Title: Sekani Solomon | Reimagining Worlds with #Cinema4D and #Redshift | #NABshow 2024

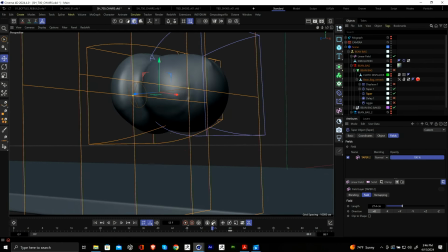(19:18)
And the taper just squeezing in, that's making it squish. And then when it's releasing, this taper over here just animating backwards.
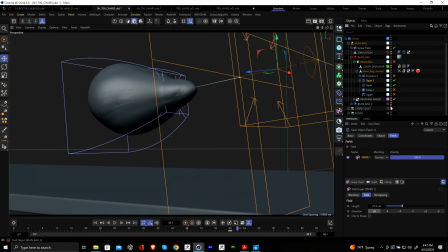(19:29)
So it's giving it this nice tapered shape. And at the same time, this other beanbag is just popping on. So I was very proud of this. Very, very tricky. Anyways, so another thing that's happening here, we have a little shock wave that's coming through.
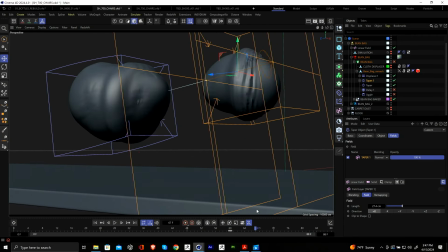(19:48)
And again, I like to add these nuanced touches to exaggerate the animation and make it feel a bit more expressive.
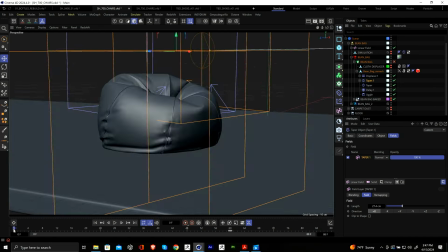(19:56)
And then when you combine that with a delay and a jiggle, it just really helps it to feel more natural.
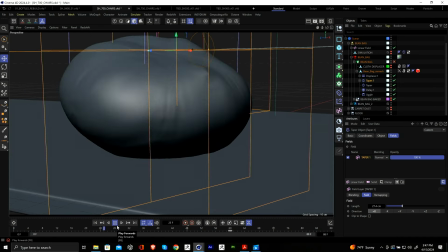(20:04)
So I'll just play this back quickly.
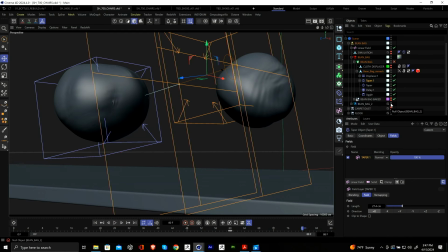(20:10)
So you get that nice, animation at the end there. So then there's another thing I realized at the end here. It felt a little bit static, and I wanted some more organic undulations on the geometry itself.
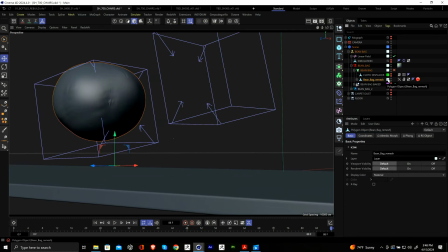(20:26)
So I baked this. I was like, I'm happy with this. I don't want to touch it. Let me bake it. I baked this into another piece of geometry. And I do a lot of baking. That's the one thing, with Cinema 4D, it's not procedural, but we'll work with it.
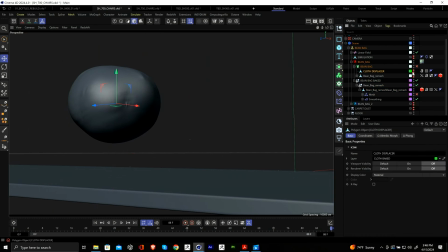(20:42)
But anyways, so to achieve this effect, I actually simulated another sphere with a cloth simulation on it. So really all that's doing, there's a sphere here with some cloth animation on the top that feels really organic.
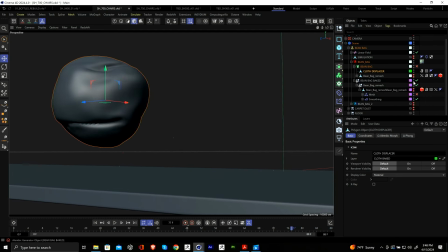(21:01)
And I'm using that same technique I explained in the last scene, where I'm using that mesh deformer to transport some of that animation onto this baked geo. So now when I play it, I'm getting that nice undulation, and I didn't have to add a sim or anything to that baked geometry.
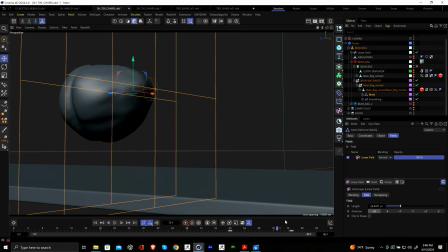(21:18)
This is a good way of leveraging other assets to bring just some, more subtle touches to your geometry.
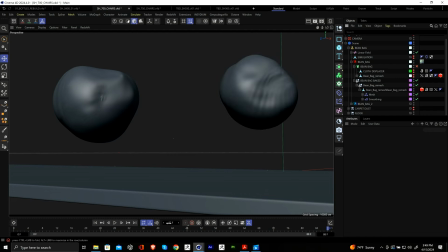(21:28)
And I'm essentially doing the same thing on this side. So you can tell, you could really see that undulation happening here. And that's giving us, that nice effect. One other thing I'll touch on really quickly is
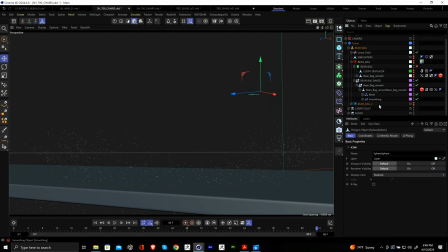(21:43)
this dust spray that we're getting on the bottom. I'm not using particles at all. It's mostly done with Mograph and dynamics.
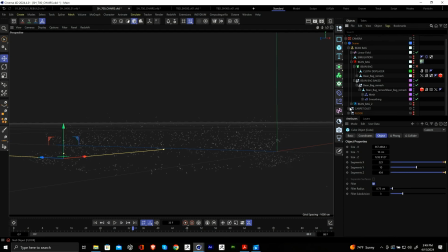(21:56)
So, not the right now. Let's make this a little bit easier to see. Okay, so essentially, what I did, I made a torus, and I deleted a bunch of the geometry points.
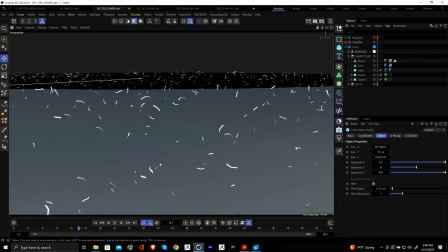(22:13)
And I have pieces of geometry that's cloned onto these twos.
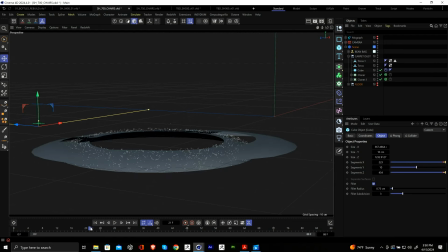(22:22)
And then I have a plane effector that's literally just shooting them up in the sky on the y-axis, and then a little bit of animation on the z. Then after a certain point, when it reaches the maximum velocity, I'm just letting dynamics take over.
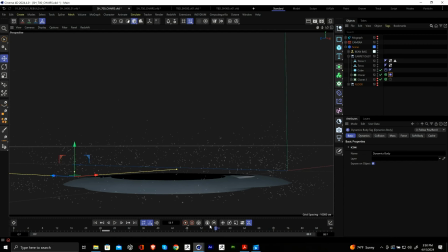(22:37)
And that's how we're getting that nice falling with gravity. And I'm also have a random effector that's giving it rotation here. So all this initial motion is Mograph, and then I activate the dynamics, and it's just going to give you a nice physics-based animation without having to, do a particle. So you could do it with particles, you could do it like this, but
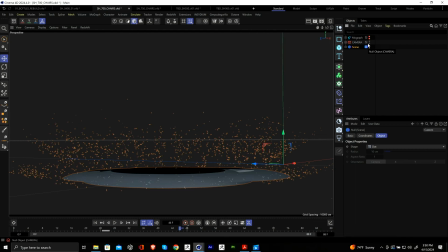(22:58)
to me, this just was like a faster method, and I could really control how the particles sprayed.
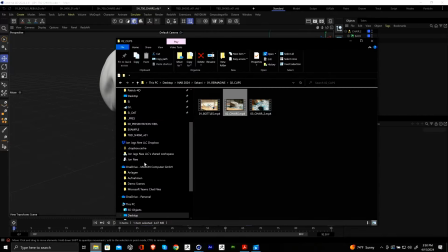(23:05)
So then there was a second part to the shot
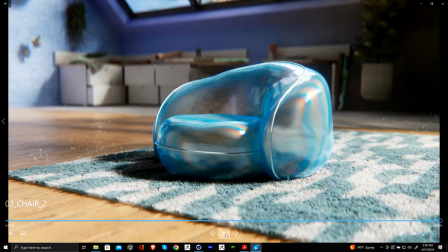(23:09)
where we have the chair morphing from a sphere and kind of locking into place.
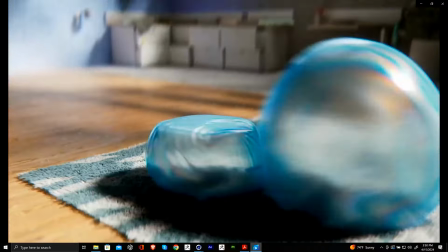(23:16)
And this is going to be a different type of morphing that we're going to be demonstrating.
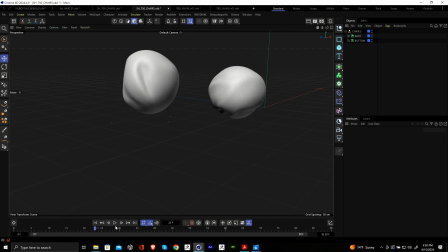(23:23)
So again, we begin with these two orbs.
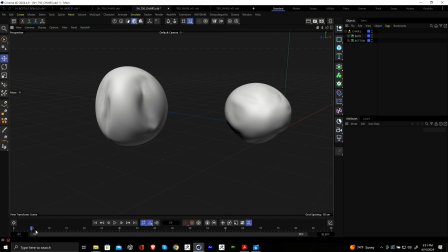(23:26)
We're seeing that very natural undulation that's being generated from that sphere with the cloth surface. But let's turn off the bottom part here. And let's kind of focus in on how we're getting that morphing going.
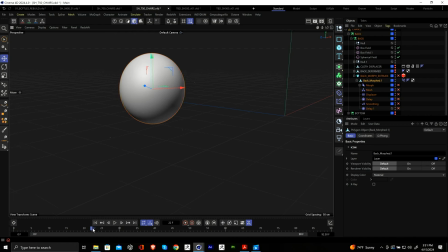(23:45)
So I'm going to turn off all these deformers. And I'm going to scroll through, and we're seeing that morphing, well, not happening because I turned off the deformers.
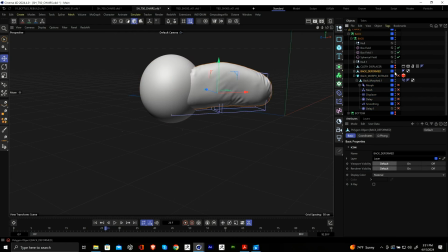(23:52)
But the first thing that we did, I modeled the shape I wanted it to transform into.
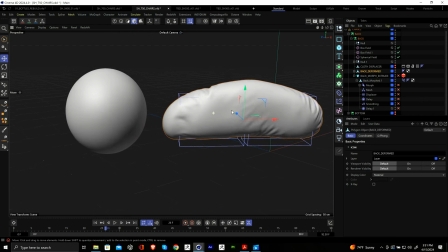(24:00)
And I had to model it from this sphere because using this method that I'm using, it needed to be the exact same number of polygons, else the effect isn't going to work. So I'm going to demonstrate exactly how that works. So let me copy this.
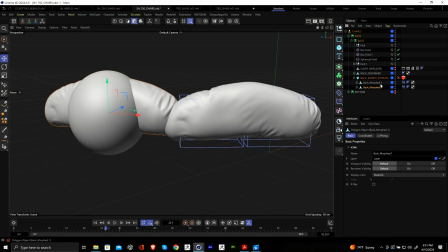(24:20)
This is the sphere. Ooh, let me undo that. Don't know why I did that. Let me turn this deformed displacer off. Turn this back on. Then I'll duplicate this geometry here. It is, let me just start it from the beginning actually.
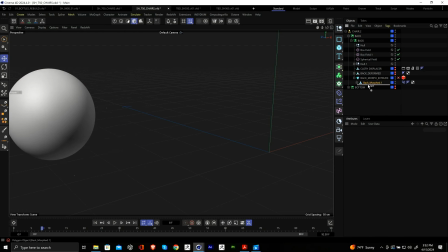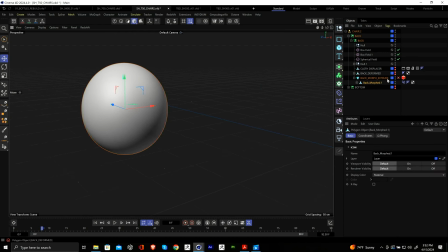(24:48)
And I don't know why it's actually morphing without the morph tags. Let me try going into this tag, going to edit, then copying it. That works.
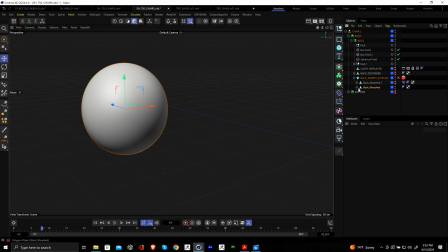(25:01)
All right, let's turn this off. I'm going to delete this tag. I'm going to delete everything under here, so I'll show you how that morphing works. So the technique we're using is a pose morph tag and then a morph deformer. So if you right click, you go to rigging, you go to pose morph. I'm going to select points mode, and I'm going to drag this back deformed piece of geometry here.
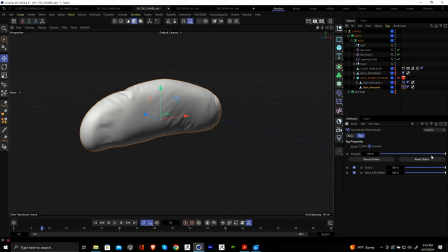(25:29)
I'm going to hit yes. That's going to automatically transform it. Then I'm going to go to animate. And if I shuffle between the two, that's just going to morph the shapes into one another. But I want a little bit more control in this, and I can't use fields.
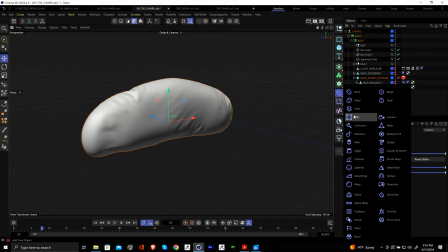(25:42)
So this is where that morph deformer comes in, and I could drag this under here. And now I can add fields to it. And super simple, now I have a ton of control.
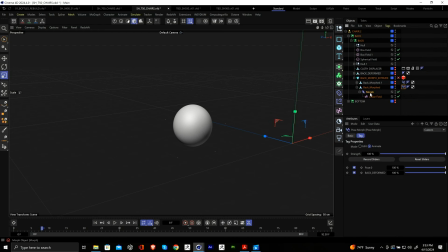(25:57)
And this is nice, like once you have this tag selected, it just picks up the tag here in the pose morph, and now again you can add fields to it. And I could just drag and drop this morphing, which is nice. So this, is giving me a lot of control.
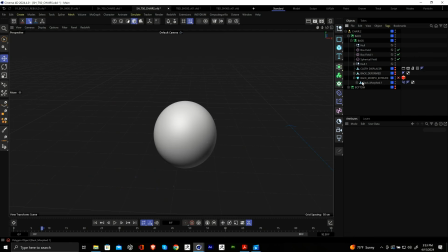(26:15)
Okay, so I'll delete this. Let's go back to the main one. So, okay, first things first, we have that mesh, giving it some nice undulation.
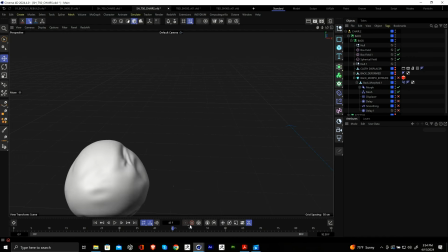(26:23)
Then we have that morph. And again, all I'm doing here, I need to set this back to animate. All that's happening here is that we have a linear field that is moving through the shape and transforming it. But then there's another step.
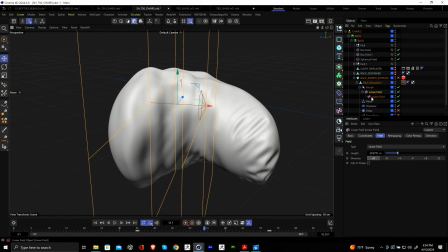(26:41)
If I hit this displacer, we have some more like natural undulation that's being driven by this displacer that has a noise field on it, and this other field that I nested in this other linear field. So a lot of my work is just layering effects to make it feel more nuanced and more interesting.
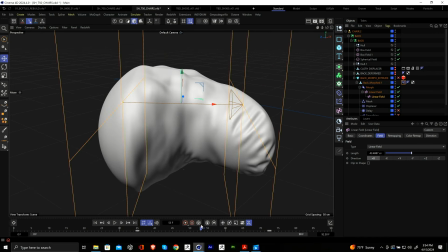(27:00)
So that's giving it like a really organic leading edge. Like if I turn this off, it feels plain, but this makes it feel a little bit more organic, and then it transforms and gets into its resting place.
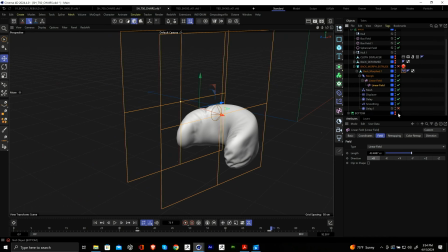(27:11)
Now you add some delays, some smoothing, and you're going to get a really nice, subtle, restful wobble at the end that makes it feel really clean.
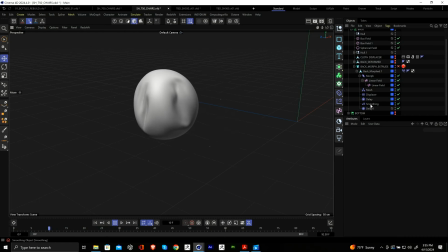(27:24)
This is like the sweet sauce to throw on everything like this. Like you put that on it, and it just makes it look, I don't know, a lot sweeter.
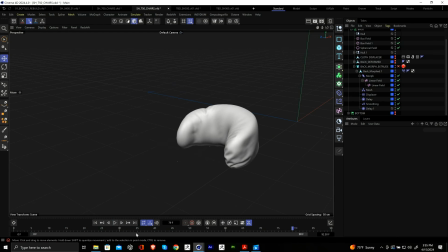(27:32)
Okay, so there's one other thing.